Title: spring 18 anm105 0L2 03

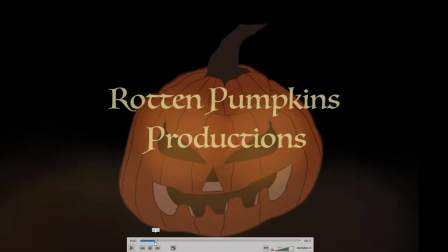I think that the glowing's good.
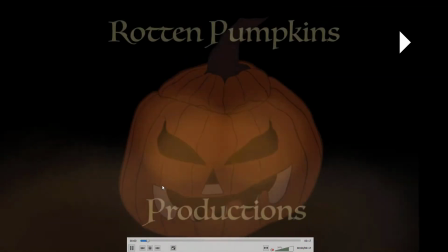I might have had it
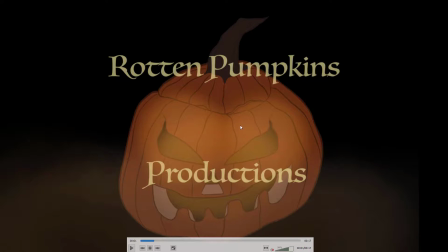affect the outside of the pumpkin less, so it more appears to be coming from the inside.
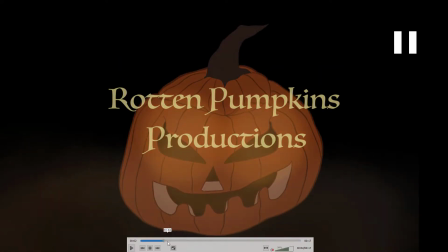It seems like
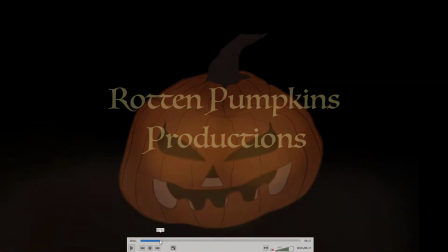it affects the area around it more than it needs to. Maybe just if the inside was glowing.
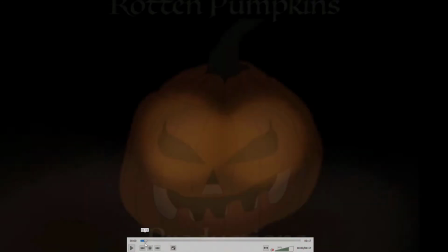Kind of noticing it here, I guess.
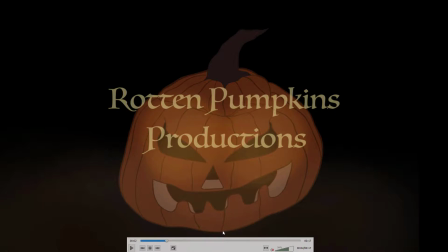And then as far as that squishing, I would have left the bottom still and just had the top squished. I'm not sure what you use. It looks like it's just scaling down a little bit, and if you move the anchor point down to the bottom,
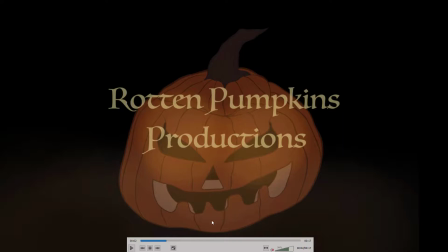I believe it would scale from there and just move the top down but leave the bottom in place, and that might have been better. for that.
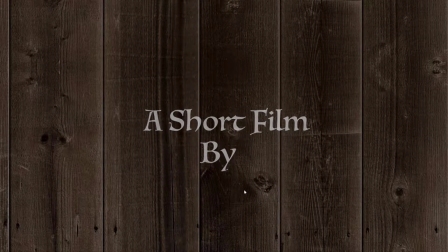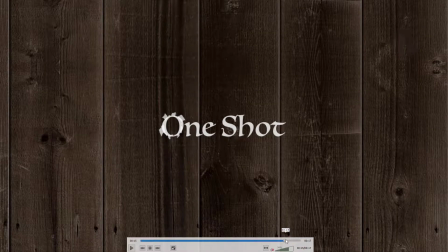So you've got that flash there,
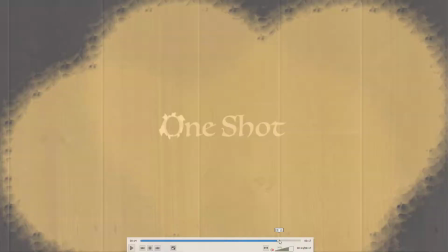and I think it's weird how these don't look necessarily
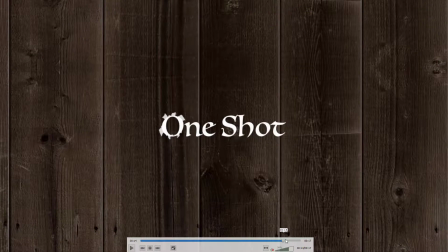integrated with the O because they're at sort of different levels of transparency. So might kind of make sure that.
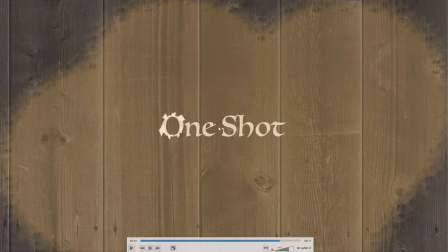So I guess first of all, I would before I did the flash, I would make sure these are fully opaque, and then add that, and then when it fades down,
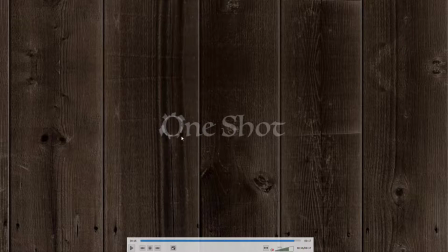make sure it's all one image together and fading down together. You could pre-comp it, for example, and fade down the pre-comp thing or something like that would help.
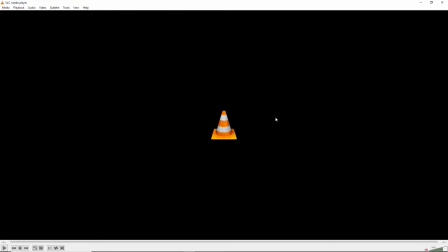And then just make sure you have a fade out at the end, both for the visual and the audio. Next up is Kasha.
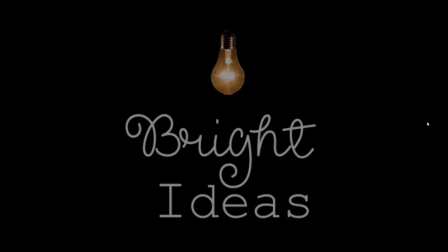Okay, so yeah, it's somewhat improved. I think the light swinging maybe doesn't last long enough. Make sure to put it easy ease.
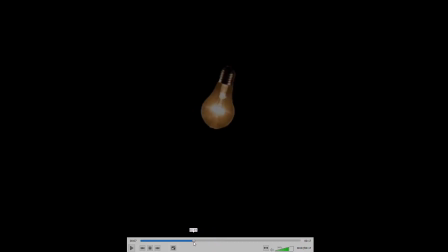I think you have I see that you've moved the anchor point, but it still seems to be at an odd position.
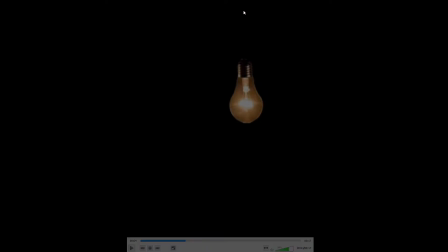I would just make sure it's exactly straight up from this, because right now the way it's rotating,
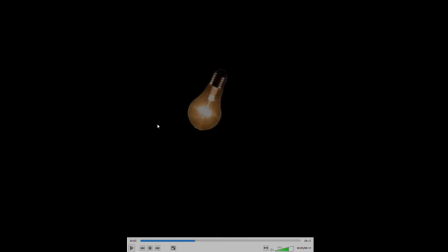it looks like it's almost like more over here, and it's kind of rotating around it here rather than straight up from there and kind of rotating around that as a pivot point. And this goes on for too long, so I would speed that all up, because here you are, we're at 13 seconds and all we've seen is the light bulb move around, and that's much too long. Probably just like 3 or 4 seconds would probably be enough, 3, 4, 5 seconds.
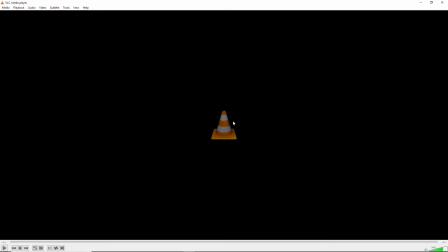And that text is all right, and it works with the light bulb, but you didn't get a movie title in there, so it's sort of incomplete. So we just had a logo thing, but not the movie title. Next up is Justin.
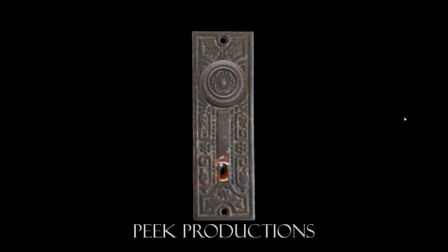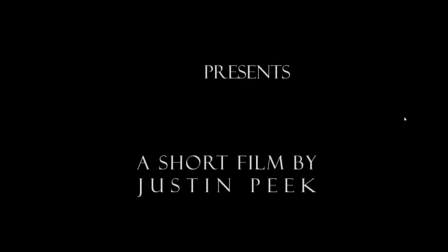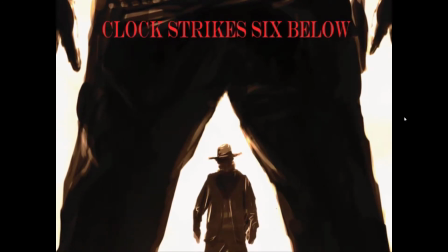Okay, definitely some improvements here. I think the way the eyeball moves is better.
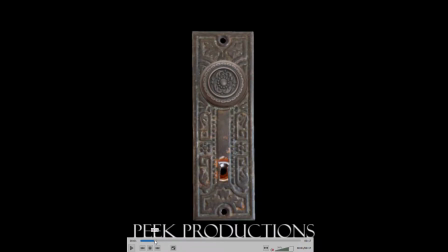I think what would be better still is move, stop, rather than the kind of constant back and forth.
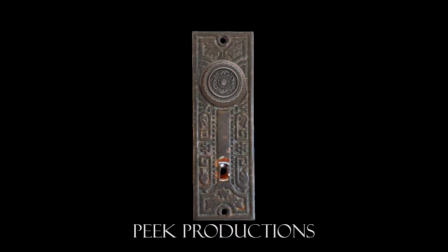It's like eyes kind of dart around. They kind of move very quickly and then they freeze in position.
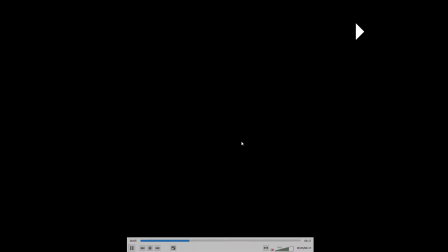And so, but this is kind of constantly moving, like the handle jiggle. That's good. This is okay. I feel like the text is a bit thin. It's having a hard time holding up.
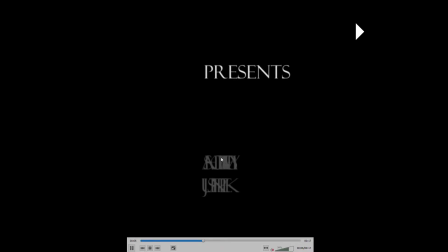And I'm not really sure that this text spreading out effect is doing much for you. I think starting them all overlapped is maybe not a great choice. Like, I think if you started here and just did like very slowly moved,
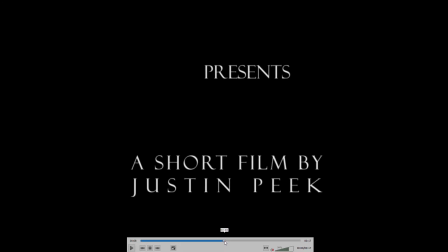like if you started kind of tight and just did a long slow thing like that, that can look kind of good. But I think starting here just, I don't know, looks sort of jumbled and strange, and I don't think it does much for you.
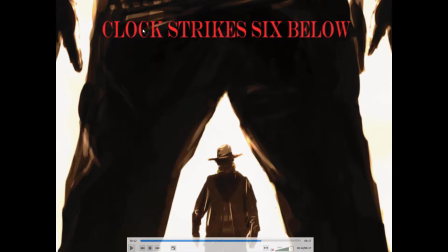And then this is good. I mean, the text is clear. I might have moved it down a little bit because it's pretty high in the frame.
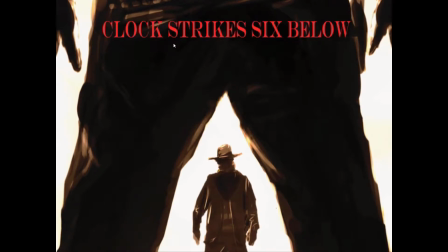But yeah, that works okay. Not a lot of sort of animation or effects on the title, but it works all right.
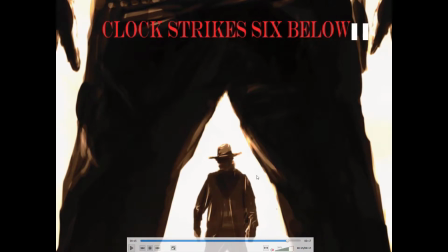It could have been interesting to do some camera movement at the end, maybe have the camera kind of moving in closer or something, just to kind of keep it alive a little bit more. But you've got good clear images, and it comes together all right. I might have just actually moved this down and used white text.
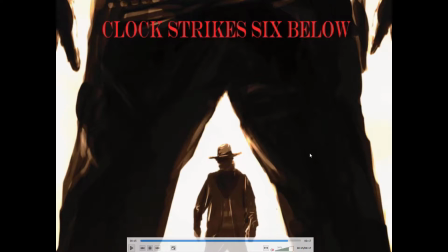I think it would pop more. I mean, it's such a high contrast image with all this black and then the kind of 100% white. It's very, and so your eyes are kind of drawn to this sort of high contrast area. I mean, the red adds color contrast, so that helps,
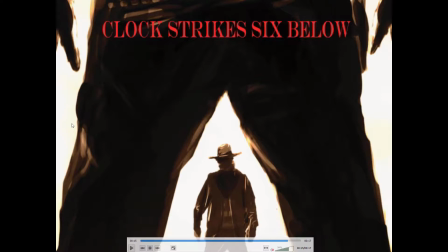but maybe toning down the brightness of the background would help the text pop more. And somehow, I don't know, red text is usually discouraged, so I might try just white. And then if this was a little darker or kind of more yellowy orange, like a sunset,
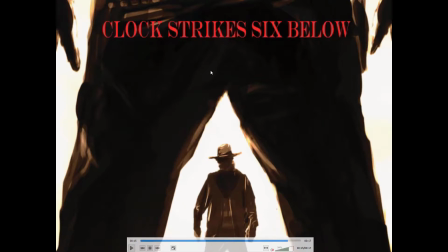and then that was bright white, it would pop the text out a little bit more, which is what you most want people to see.
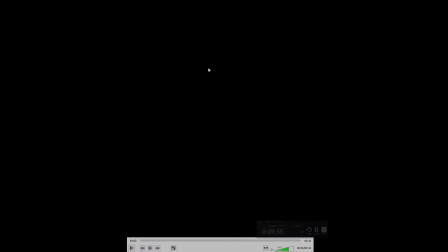Next up is Herminia.
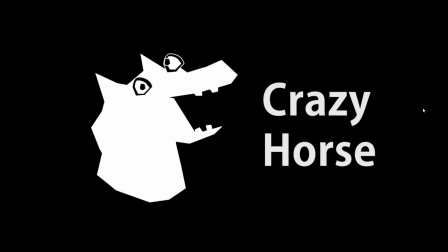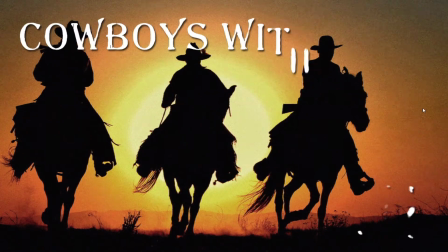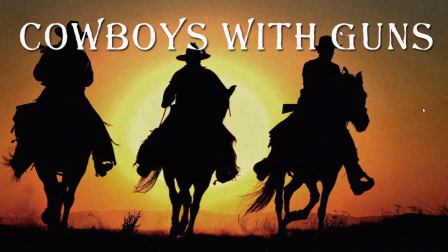Oh, it's interesting. So there's definitely some improvements here. I think you did something different with the text, and that works all right.
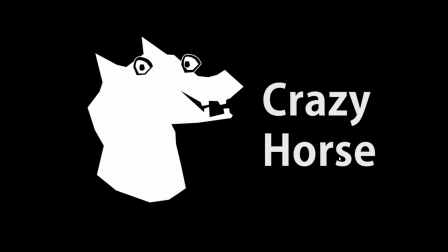The horse is pretty crazy, um, hence the name.
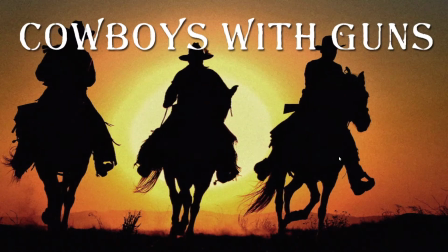And I think this is interesting. It's kind of funny in a way, just because they're swaying, almost dancing back and forth.
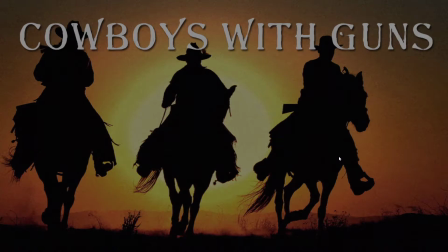So I think it's interesting. Um, but it came out kind of humorous, which is okay.
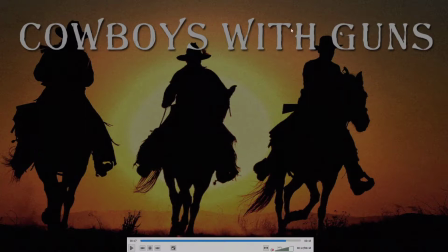I don't know if that was the intention or not. I think you got a little tight with the text close to the edges. I might kind of give yourself a little bit more, room. Maybe scale it down a little bit or move it down some.
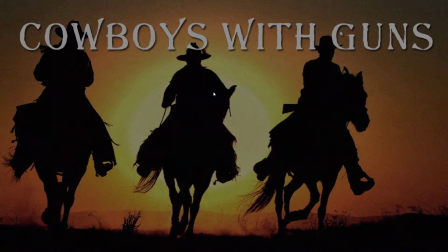But it's good that you got some movement on the end. So yeah, it all came together all right.
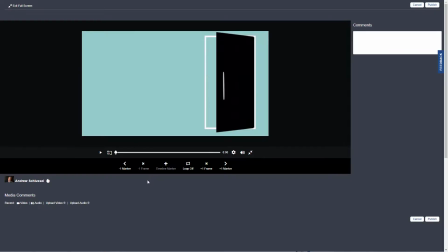Next up is Tara, and I think you used Apple ProRes codec, which is not something I would recommend, and I can't play it with VLC or QuickTime on this computer, so use H.264 or just make an MP4 file. That's fine too for future submissions.
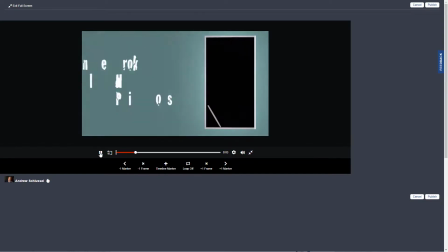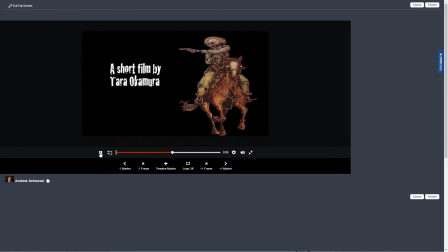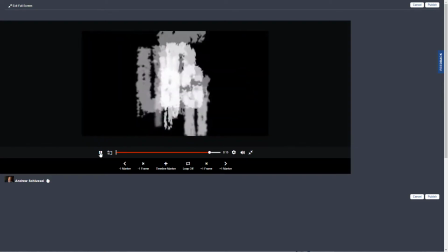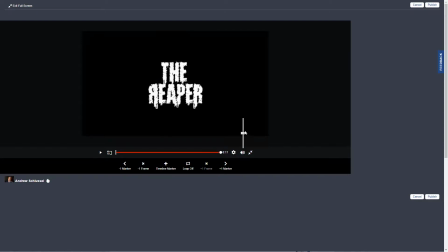All right, so that came out well. A lot of improvements here.
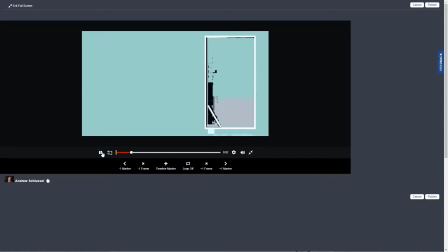I think the handle falls better. I feel like it's a little odd that oh geez, it's not like the door shots.
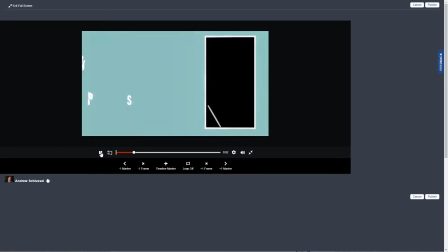If first it just rotates from the center, and then it falls, and that it's not that convincing of something falling.
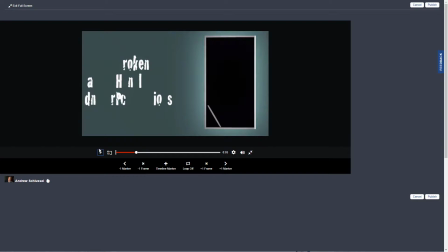I might have just skipped the rotation and just had it fall. That might have been better.
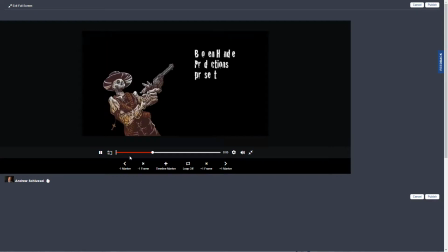I like the way the door fades out and the text comes in. Oh, it's not really turning my volume all the way down.
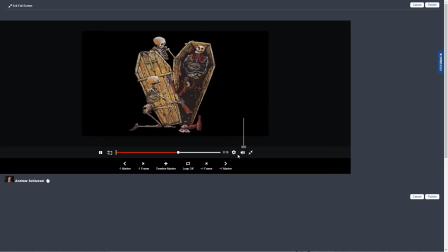There we go.